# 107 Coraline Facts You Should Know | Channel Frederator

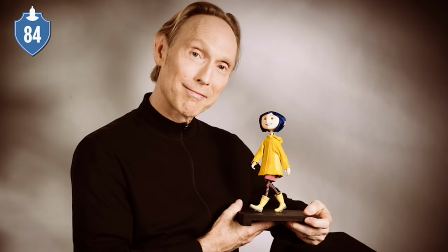20:31 The movie has a bunch of references linked to director and writer Henry Selick. Number 85.
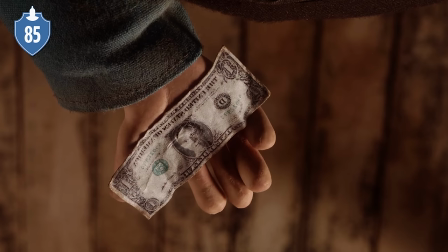20:36 The most obvious one is the face on the dollar bill given to the mover for a tip, showing the face of Henry Selick.
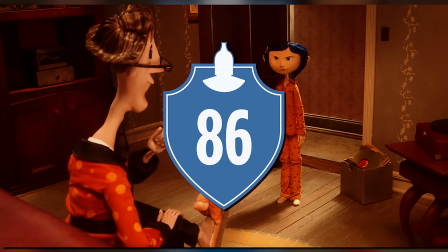20:43 Filmmakers will never run out of ideas to self-insert themselves into their projects. Number 86.
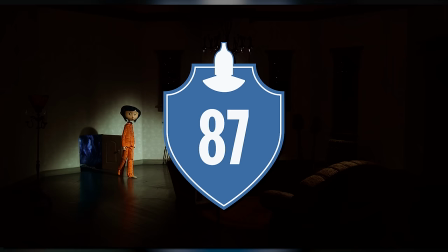20:49 Coraline's other father wears monkey slippers that resemble monkey bone, which was directed by Henry Selick.
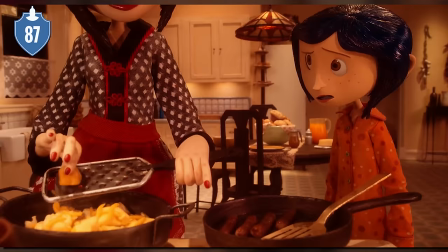20:55 Number 87. When Coraline returns to the other world on the second night, she finds the other mother cooking dinner breakfast.
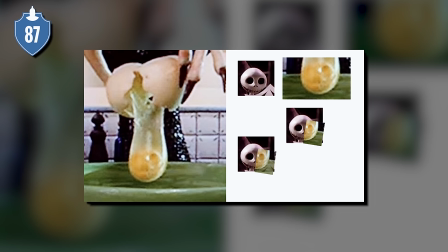21:01 The other mother cracks an egg, and the yolk is the head of Jack Skellington from The Nightmare Before Christmas, which Selick also directed.
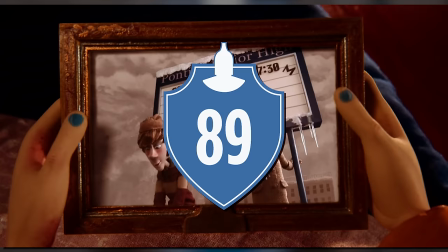21:09 Number 88. Henry Selick's son, George Selick, voiced one of the ghost children.
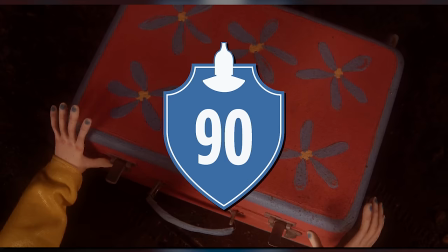21:14 Number 89. His other son, Harry, stepped in and provided the voice of Coraline's friend in Michigan, who spoke to her and can be seen in the picture frame.
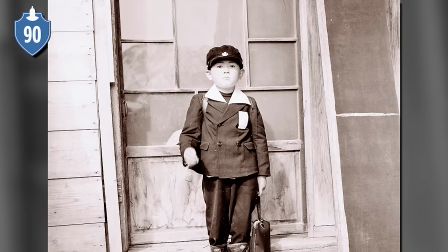21:22 Number 90. The black hat that Coraline took from her suitcase and is seen wearing at one point in the movie is a Japanese schoolboy hat.
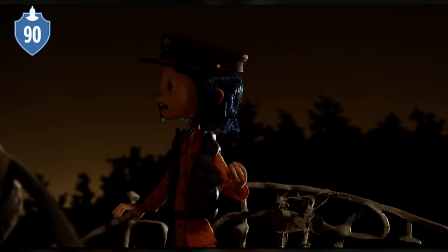21:30 The hat was based on a similar-looking one that director Henry Selick had found for his son,
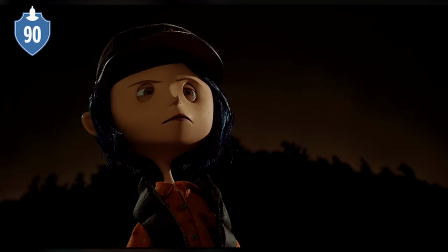21:34 who had no interest in it, and for some reason decided to give Coraline the same storyline, but he changed the ending because,
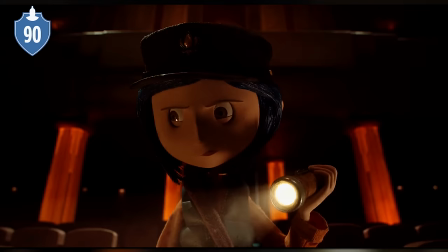21:41 unlike his son, Coraline decides to wear the hat.
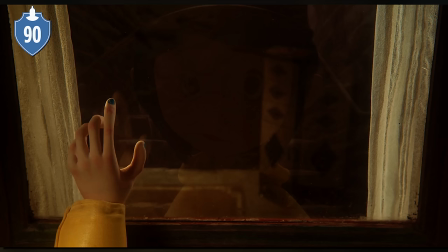21:43 I'm sure there are pseudo-psychoanalysts out there who will interpret this as parental projection, but that would go beyond the scope of this video.
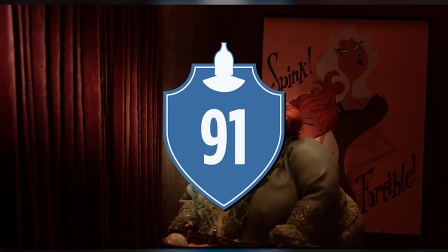21:51 We found this one so strange that we kept it in. Number 91.
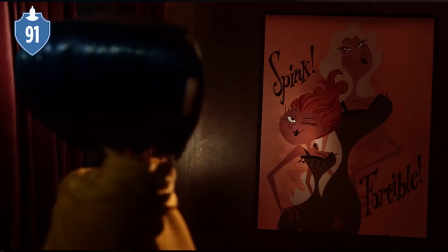21:55 When Miss Spink and Miss Forcible are introduced, we see framed placards of two shows they were in,
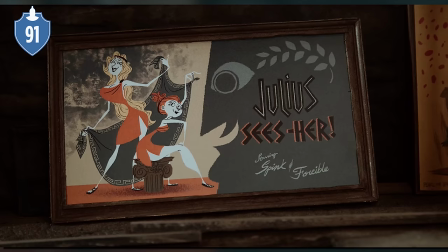22:00 the show's titles being a play on real existing plays by Shakespeare.
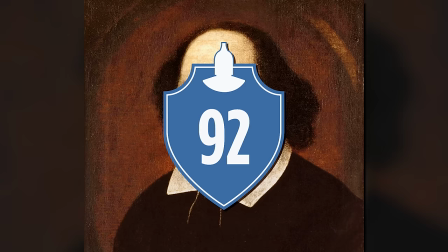22:04 The play Julius Sees Her is based on Shakespeare's Julius Caesar, and the less clever spoof of King Lear is named after the play King Lear.
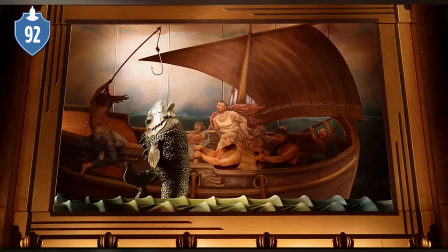22:13 Number 92. The Shakespeare references don't end there.
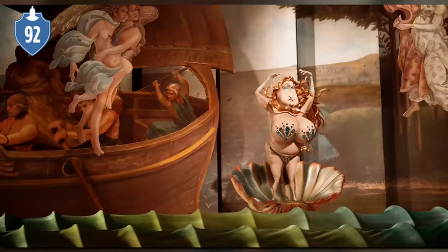22:18 During a trapeze act in the other world, Miss Spink and Miss Forcible quote from Shakespeare's Hamlet.
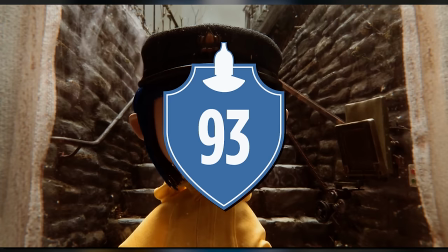22:24 The words they speak are part of a speech that Hamlet gives to a pair of courtiers. Number 93.
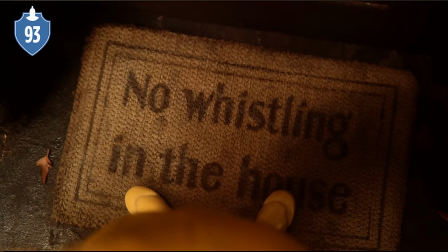22:29 The doormat of Miss Spink's and Miss Forcible's says no whistling in the house.
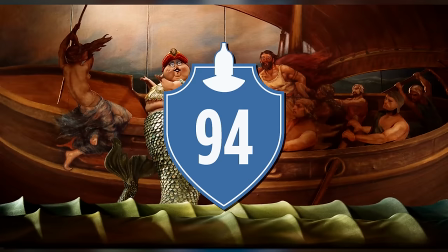22:34 Whistling in a theater is considered bad luck. Number 94.
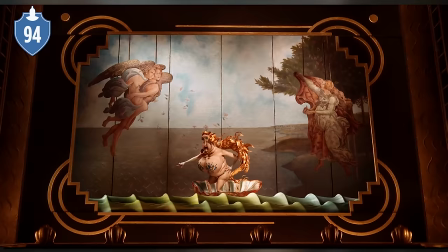22:38 While other Miss Spink is recreating the painting Ulysses and the Sirens by Herbert James Draper,
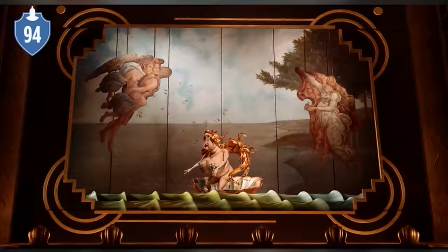22:45 which depicts a scene from the Greek myth, other Miss Forcible is recreating The Birth of Venus by Sandro Botticelli,
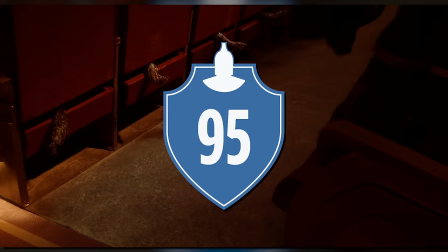22:51 which shows the birth of the Roman goddess Venus. Number 95.
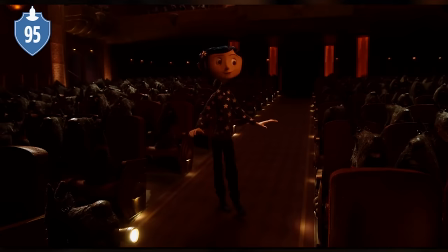22:56 There are 248 Scotty dogs, or Scottish terriers, in the audience with Coraline and YB watching the stage performance.
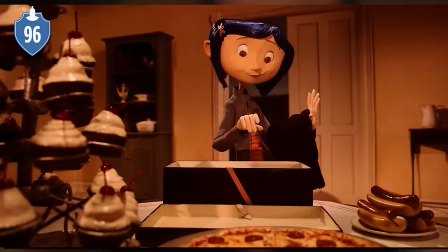23:04 Number 96. The sweater that the other mother makes Coraline is a reference to the story YB tells
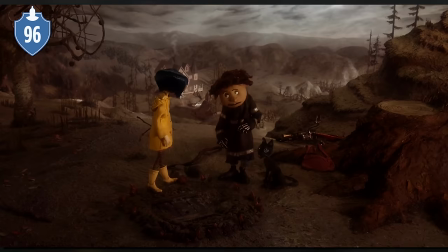23:10 Coraline about falling into the well and seeing a sky full of stars in the middle of the day.
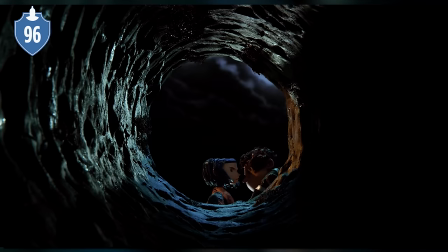23:15 Coraline is in a situation that is seemingly plain as day, yet her sweater represents being trapped in a situation much like being trapped in a well.
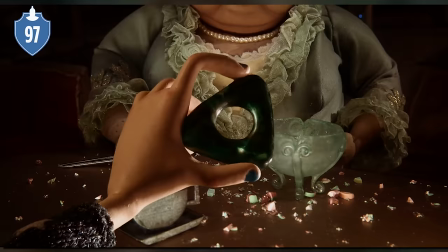23:23 Number 97. The strange object that Miss Spink and Miss Forcible give Coraline on her second visit to their apartment is an adder stone.
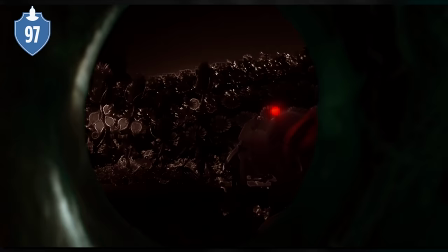23:30 According to European mythology, adder stones have magical powers, such as the ability to reveal witch disguises and traps by looking through the middle of the stone.
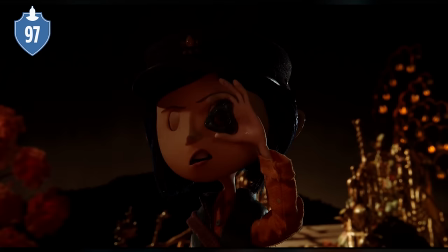23:39 Coraline does just this in the other world to find the ghost children's real eyes.
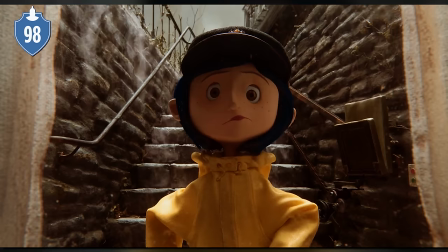23:44 Number 98. In the lightning strike scene, a lightning bolt in the shape of Beldam's true hand is visible.
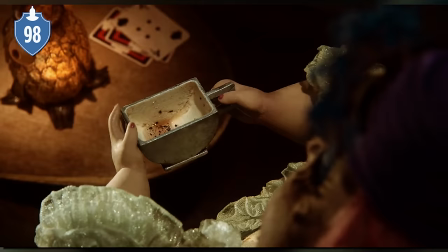23:50 A little while later, when Coraline first goes to the actress's apartment downstairs, they read her tea leaves and see the hand once again.
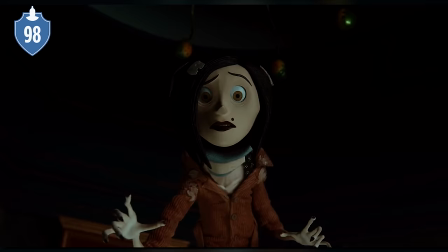23:57 Miss Spink states that the hand means danger. Both of these scenes foreshadow the other mother's true nature.
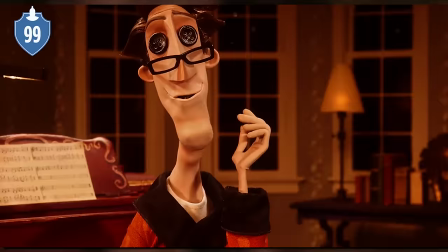24:03 Number 99. This is also the case when the other father is singing his song to Coraline.
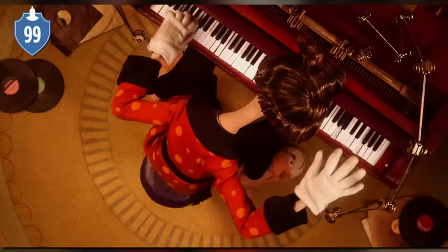24:09 He is attached to gloves which control what he does and makes him play the piano like a puppet.
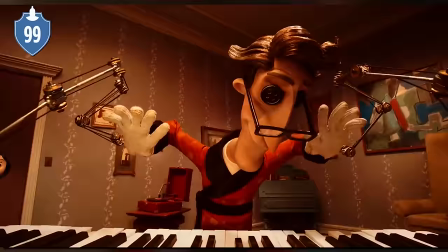24:13 This mirrors the fact that the Beldam is in control of the other father and uses him like a puppet to lure Coraline into her false world.
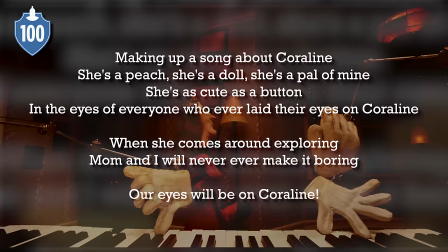24:21 Number 100. If you pay attention to the song itself, the lyrics seem unobtrusive, when in reality he's warning Coraline about the other mother's motive.
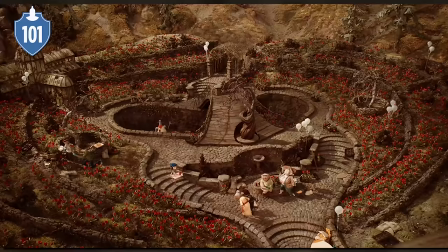24:30 Number 101.